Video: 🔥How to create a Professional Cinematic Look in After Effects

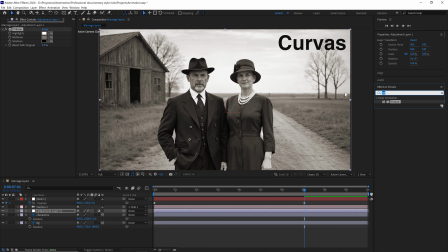We also add some curves to give it a little contrast.
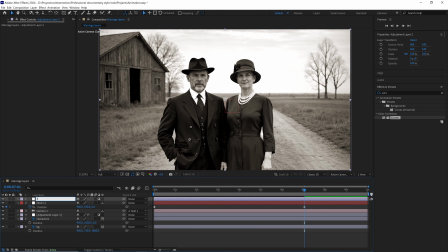This other adjustment layer will be called Looks, and this time, we are going to use a paid plugin from Maxon. We click on Edit to enter the plugin interface.
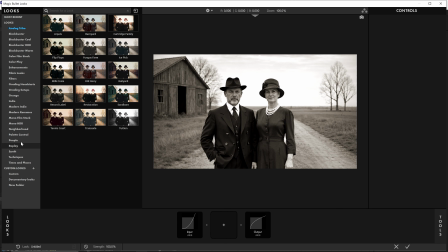Take a look. Here we have a lot of presets. You can try them out until you find one that suits your needs. Obviously, the color correction we are going to do does not work for all scenes, as it depends a lot on your image and what you want to convey with it.
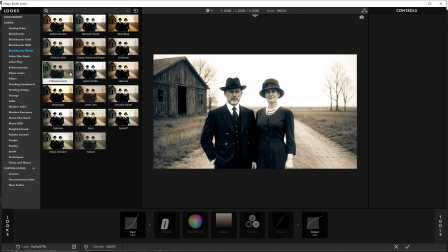In this case, as the image looks like an old photograph, we are going to use sepia tones, which convey nostalgia,
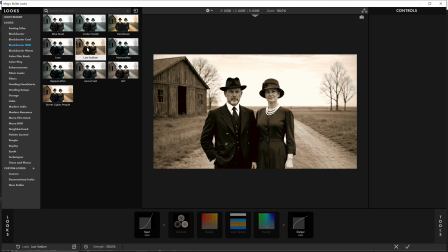memories, warmth.
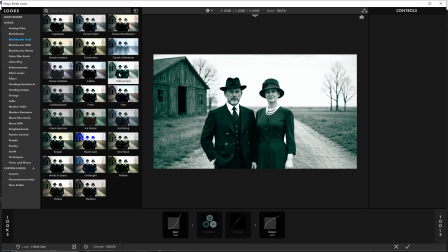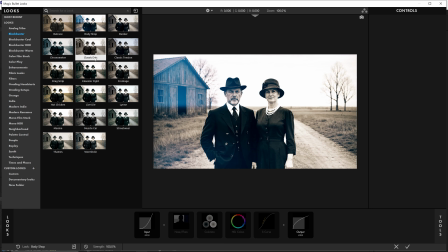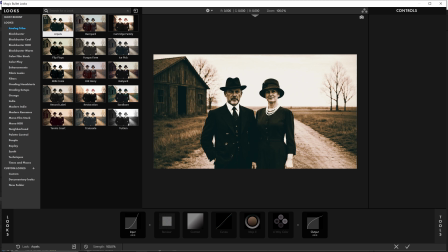I'm going to go with this one called Barnyard, which I think works quite well.
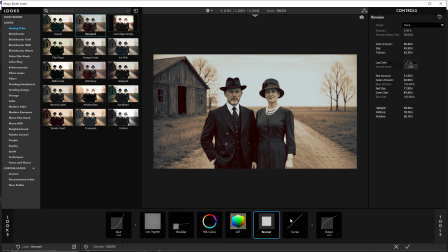By default, it has made all these adjustments, but we can modify the parameters or add some effects.
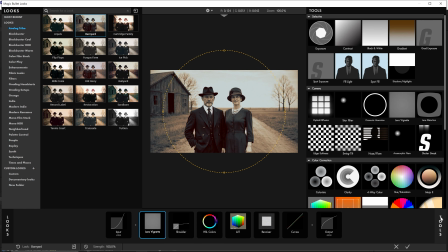For example, here in the Tools tab, we are going to add this one called Optical Diffusion.
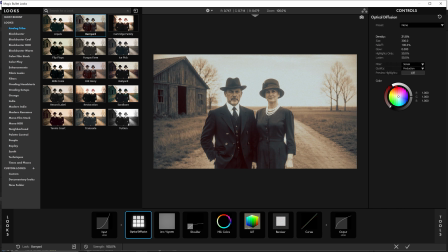This causes the bright areas of the image to expand, creating very soft glows or flashes, which give it a more romantic or nostalgic feel.
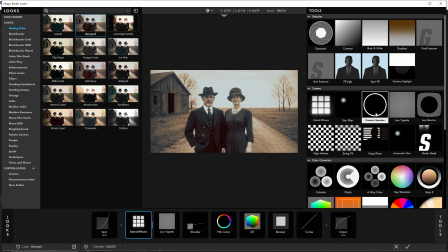I'm going to set the density to 12. We're also going to add chromatic aberration to achieve this RGB effect.
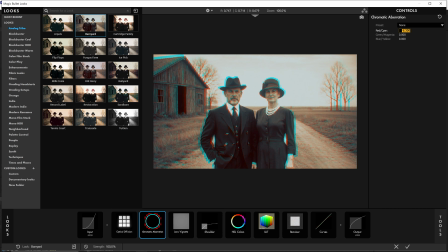I want it to be very subtle, so a value of 1 is enough.
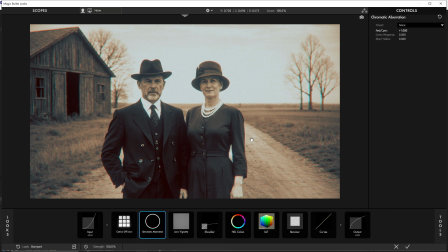You can activate and deactivate the effects to make comparisons.
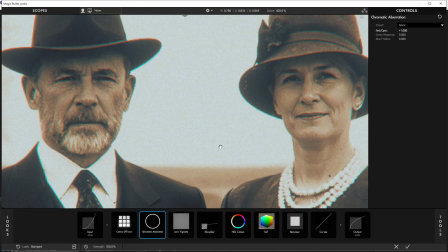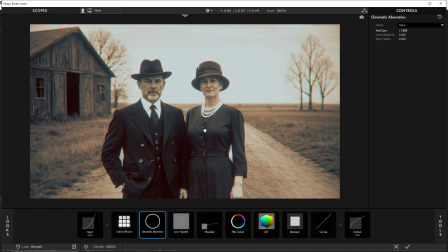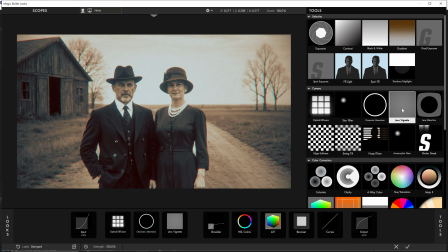With this vignette effect, we're going to darken the edges of the composition a little more.
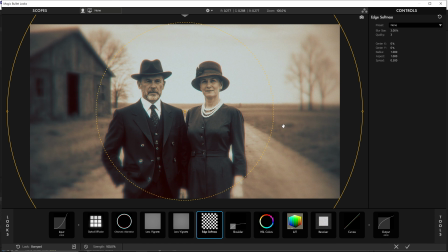This other effect creates a very soft blur around the small circle, so we can direct the viewer's gaze wherever we want. I'm going to leave it centered. We can also increase or decrease the blur range.
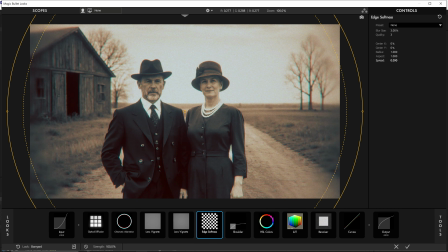I'm going to set the radius to 1.2.
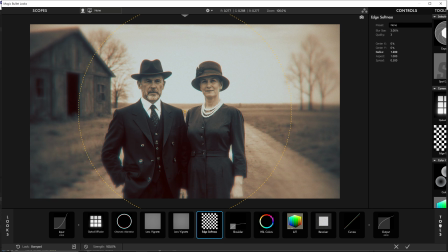Look how cool it looks. We're also going to add the mojo effect to create a little contrast and highlight the skin tones.
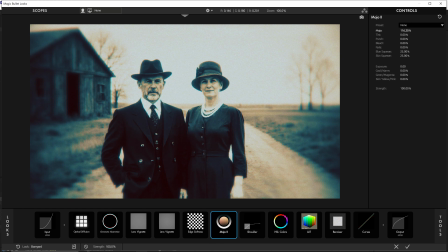I'm going to set it to 5.5, but you can try different settings until you find a result you like.
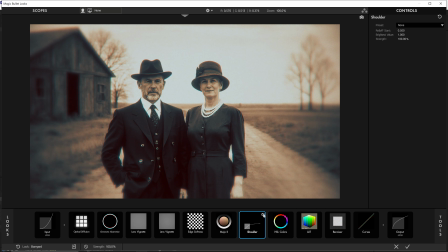Here, I'm going to increase the brightness and highlights a little to create even more contrast.
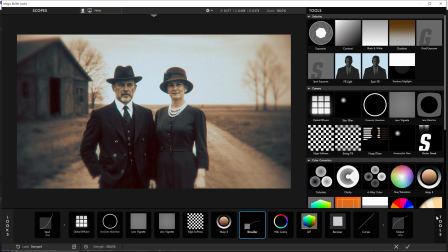Finally, I'm going to apply a lens distortion with a value of 10.